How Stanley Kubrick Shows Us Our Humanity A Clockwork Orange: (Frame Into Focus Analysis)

A Clockwork Orange, according to Anthony Burgess, writer of the original book, comes from the expression, as queer as a clockwork orange. Burgess heard the expression at the pub and attached it to one of his writing projects some years later, as you do.
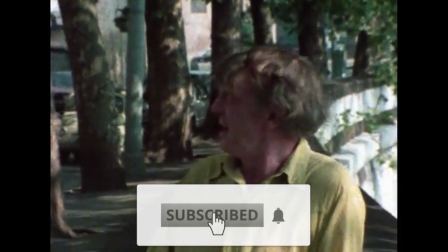He tells us that a clockwork orange has the appearance of an organism lovely with color and juice,
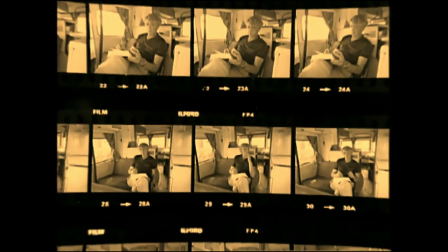but is in fact only a clockwork toy to be wound up by God or the devil, or since this is increasingly replacing both, the almighty state.
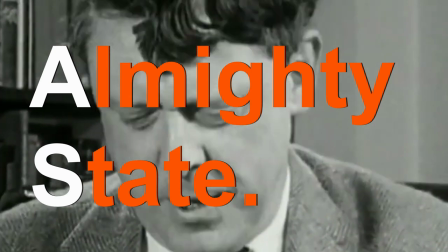He uses a capital A for Almighty and a capital S for State.
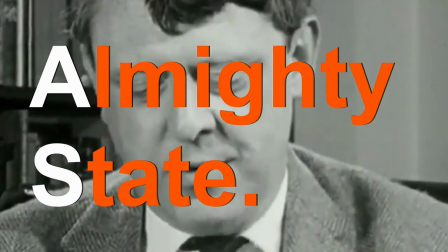This is important.
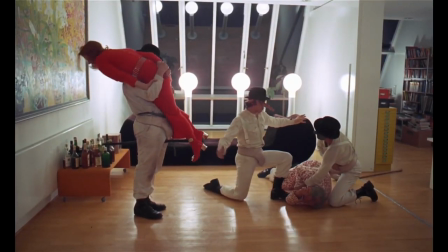Because oranges are symbols of something organic created under God, we see a lot of orange things in the clockwork orange.
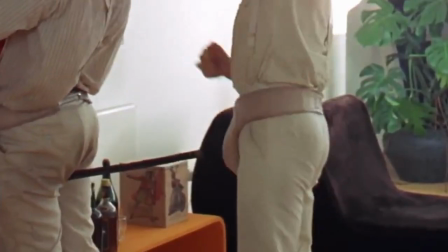Now, if this orange symbol is to be paired with something mechanical, it would insinuate an altered, coerced actor.
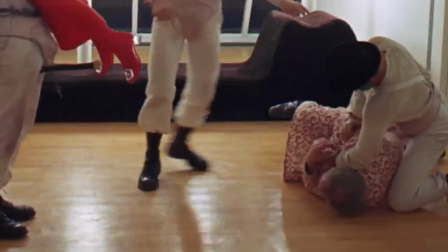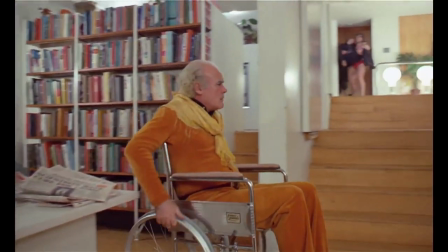The same goes for eyes. Eyes are representative of perspective.
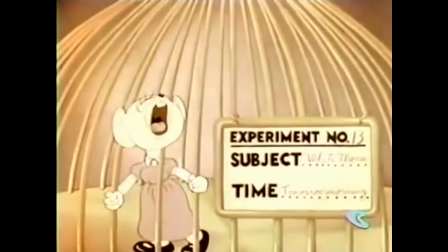Just for instance, you may have noticed these false eyelashes or the cufflinks on Alex's shirt.
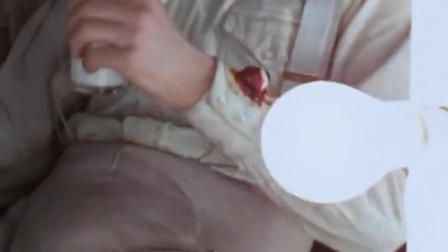These cufflinks are switched out from mechanical handcuffs later on.
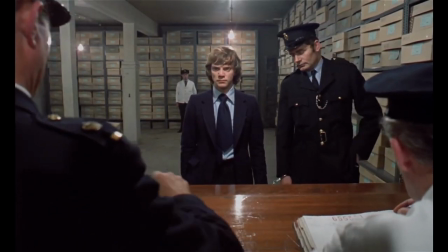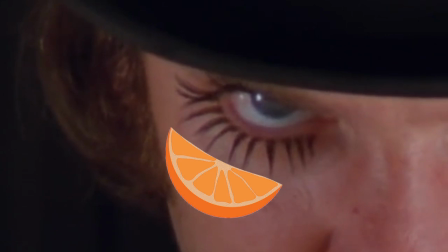Alternately, Alex's false eyelashes resemble a peeled-up, cut-up fleshy fruit,
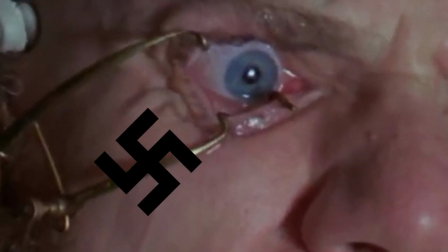while the eyelid holders in the Ludovico treatment are mechanical and resemble swastikas.
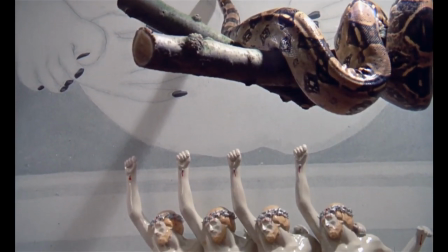Organic juxtaposed with mechanical, state of nature juxtaposing the state.
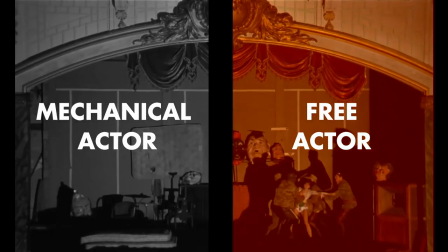This is our first major motif, the organic actor and the mechanical altered being.
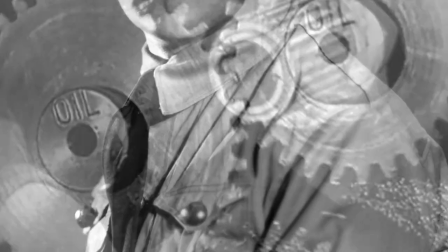All else falls in line here. Clockwork Orange is in response to 20th century totalitarianism,
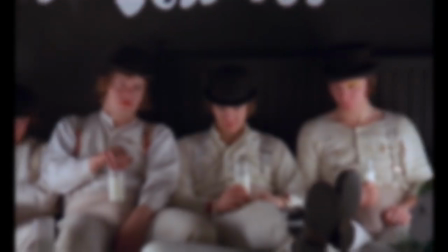and this is why Clockwork Orange endures as an allegory, not just as a movie that asks a lot of interesting questions.
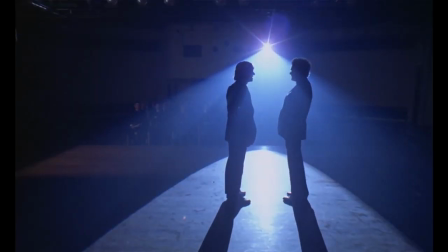Clockwork Orange centers around concepts of human liberty, a state bureaucracy,
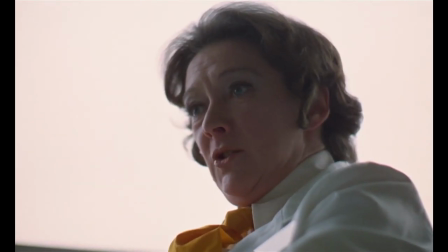a fascist banality of evil, and directly criticizes the so-called morality of those who claim to know better.
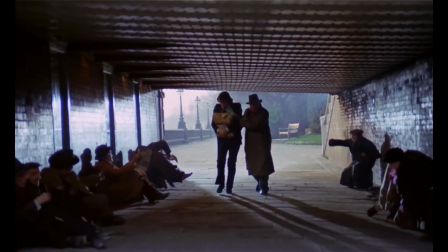It deconstructs the powerful and doesn't flinch to do the same with the powerless, even though they have the somewhat moral high ground.
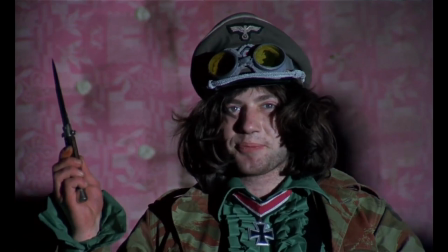A Clockwork Orange is unflinching. This is why A Clockwork Orange resonates with me.
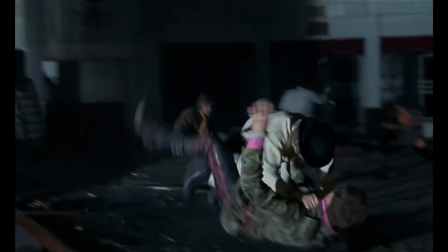With all its violence and depravity, the subject it seems to explore and condemn makes it a very moral movie.
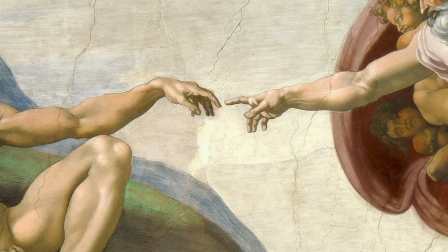There are things I don't agree with, mainly some of its Catholic undertones brought forth by writer Anthony Burgess, but its main message is true.
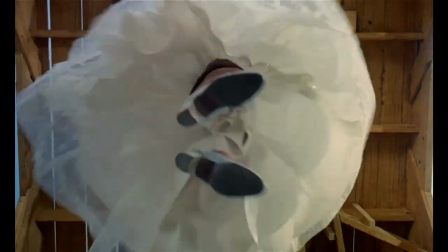Make no mistake, A Clockwork Orange, although it examines authoritarianism, vehemently condemns authoritarianism.
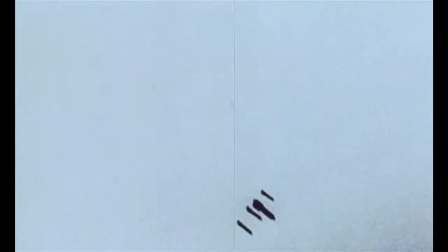Even when we see Alex hypnotized off the evils of tyranny, the process to do so is tyranny.
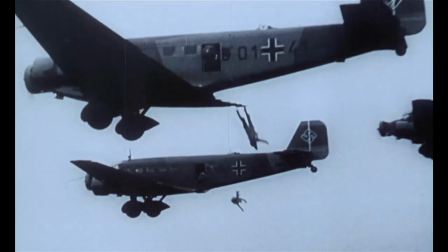The film itself makes this distinction by showing Nazi troops jumping out of planes in uniformity, like Lemmings.
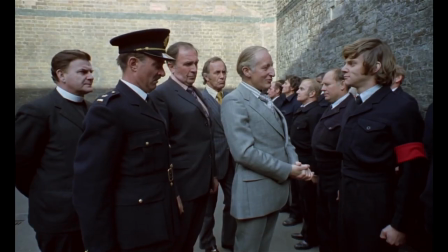A good question to ask is if Alex is being reformed from the evils of fascism, are being molded in the same qualities of fascism.
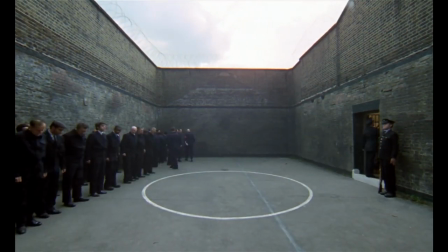According to critic Roger Ebert, Stanley Kubrick's Clockwork Orange is an ideological mess,
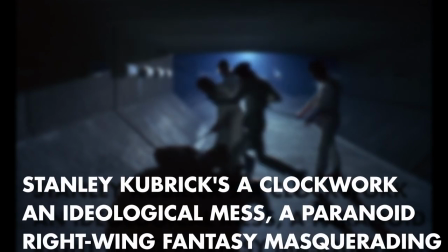a paranoid right-wing fantasy masquerading as an Orwellian warning.
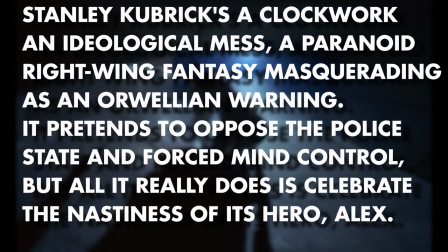It pretends to oppose the police state and force mind control, but all it does is celebrate the nastiness of its hero, Alex.
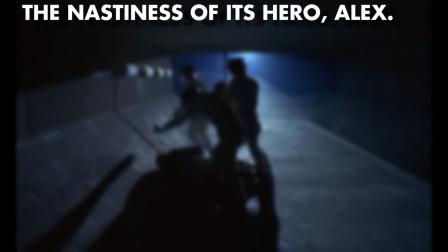Undoubtedly, it is stylized in its violence, but the violence is moral.
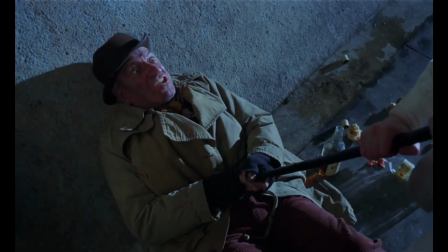When we see Alex nearly murdering a homeless man, you aren't supposed to sympathize with what he's doing.
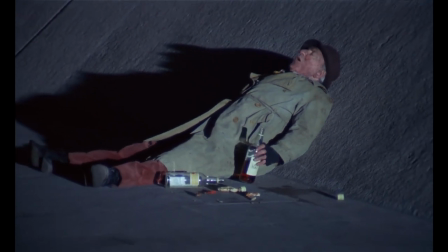The homeless man is not coded as lower or lesser of a human.
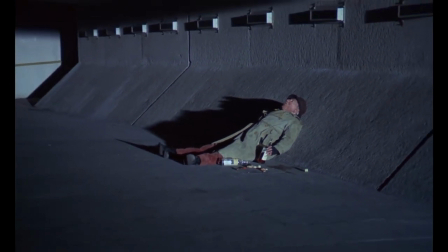This is how we are first introduced to Alex and his gang, and Alex is in no way better depicted throughout the rest of the film.
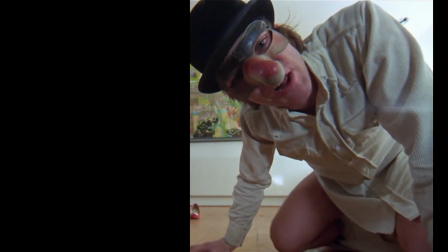When Alex and his droogs are raping a woman, it cuts to a POV shot from the perspective of the tied-up husband.